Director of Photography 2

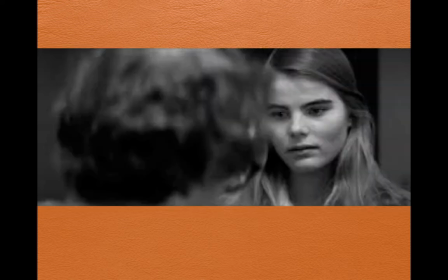(8:00)
And so when we reverse it we have Woody's head again looming in the shot and against Muriel's here and what we do is we get this it's almost like a compressed space it's a wide shot because we're focusing on the background here but it's
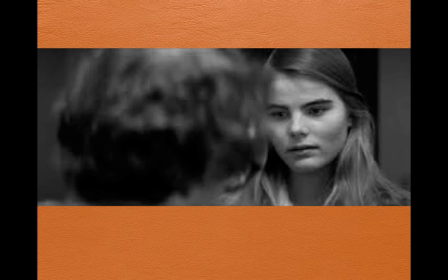(8:16)
the foreground seems is almost on top of her and what happens it just it makes it intimacy a lot more compact and
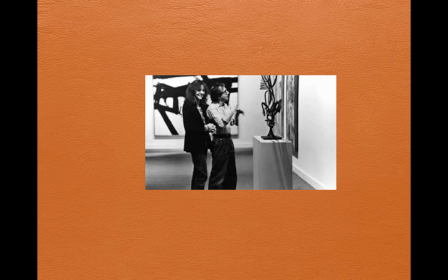(8:25)
so here we got a different look of intimacy where Diane Keaton is practically putting her arms around Woody as he's imitating modern art. But look at what Willis does in this shot. In order to say, okay, I am an urbane,
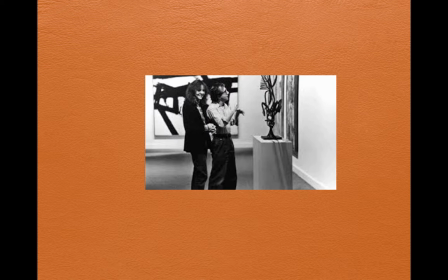(8:39)
modern guy in New York, he makes it, it helps it's black and white, of course, because of the black and white schema of the paintings in the background. But look, he puts a light on the painting in the background. The diagonal lines of the painting in the background are almost like the diagonal lines of Diane and Woody. And he frames it such that so we feel this kind of, it's a colder light,
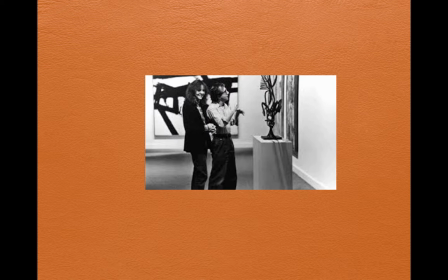(8:59)
almost funny because they're darker, but everything is a little colder, a little more spare, a little more intellectual.
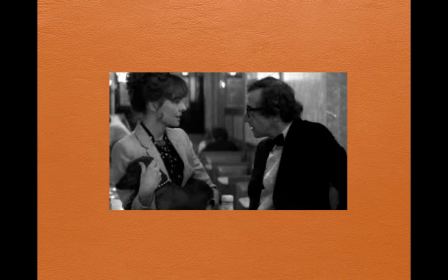(9:08)
Here, in our conflict with Woody and Diane, in a kind of an urban environment, we can see he's added some depth to it. He's got a wide angle in so the foreground's close, but we see a little bit of a blur in the background, but it's darker again. It's got that shroud effect, so it makes you feel,
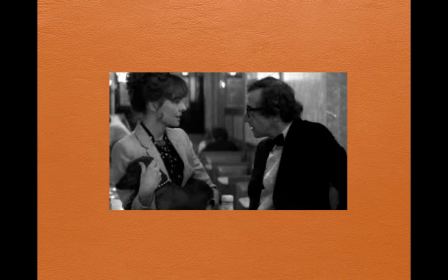(9:25)
okay, I am the urban, angst-ridden person in the 20th century.
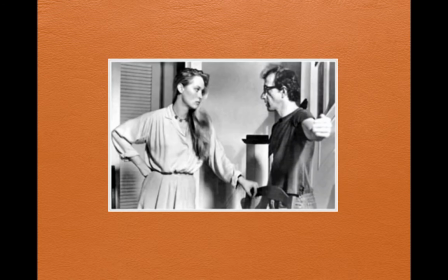(9:31)
But when he goes inside his apartment and he's fighting with his wife, Meryl Streep, he blasts out the lie here and flattens everything. And so that the domestic life, the conflict he's having with Meryl, is basically juxtaposed so that it isn't mysterious.
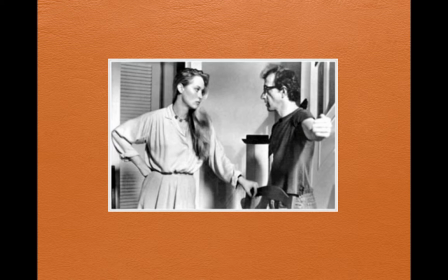(9:49)
It's just, pure, bland anger.
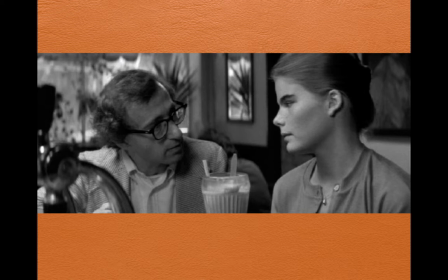(9:54)
What he wants, of course, is the more dimly lit, romantic lights of the city here with Muriel again. So he gets a little depth in the background, lights a little bit of the curtains and everything. And he's got a nice line here separating them with the soda.
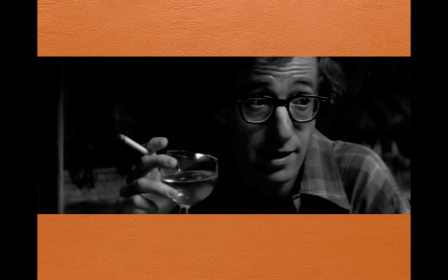(10:08)
And as the movie goes on, his romantic view is a darker, more cynical view. He's lit that way. He's lit so that only half his face shows up. A little reflection off the glass. Here, Look at the way Willis does the rule of thirds in the Woody's face and the glass.
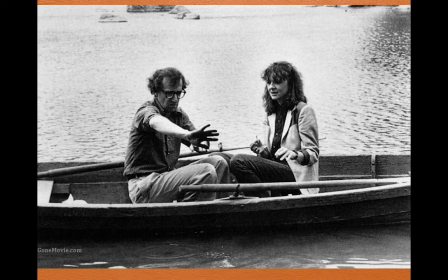(10:24)
It's also well balanced off. And talk about horizon lines. Talk about last week's lecture. Look at what he does in the horizon line in his boat here. He puts the boat closer in the foreground so that the expanse of the lake is more preponderant.
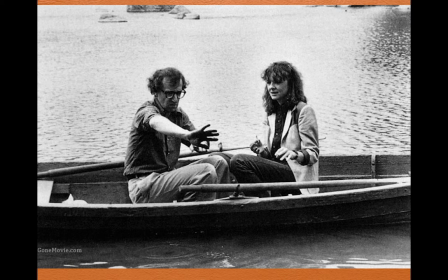(10:43)
So showing that these two people are fish out of water.
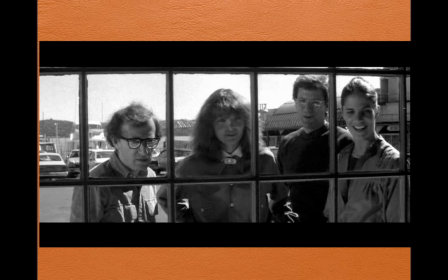(10:48)
and then he'll divide the space with lines here wonderfully so that each character has their own window.
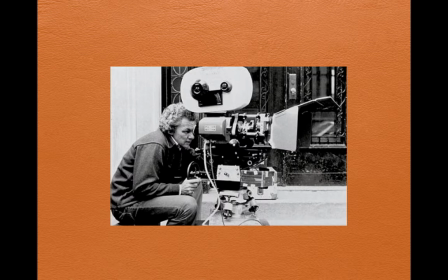(10:56)
And Willis, and here we have a shot of Willis crouching down for a low shot, known for his low shots here.
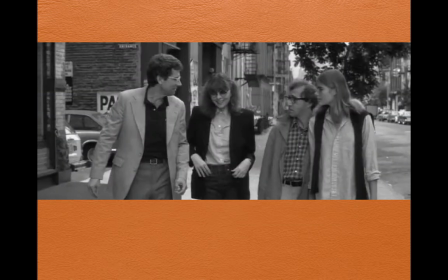(11:03)
And this is an example, looking up at the two couples in New York. When he gets with a low shot is he brings in how large they are against a rather deep expanse in the background. So he brings the people forward because he's looking up low. They become as looming and large as the buildings of the city.
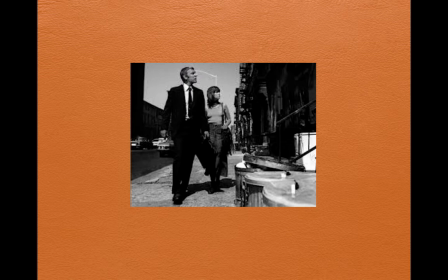(11:20)
They identify with the city. He does it here with Clute, McQueen, and Fonda. He shoots low, and he makes the city just as important a figure. And he's working with the art department here because you look in the foreground. He's got the trash cans, which sets everything up so he gets some depth from the trash cans. But he also brings that as a character into the shot.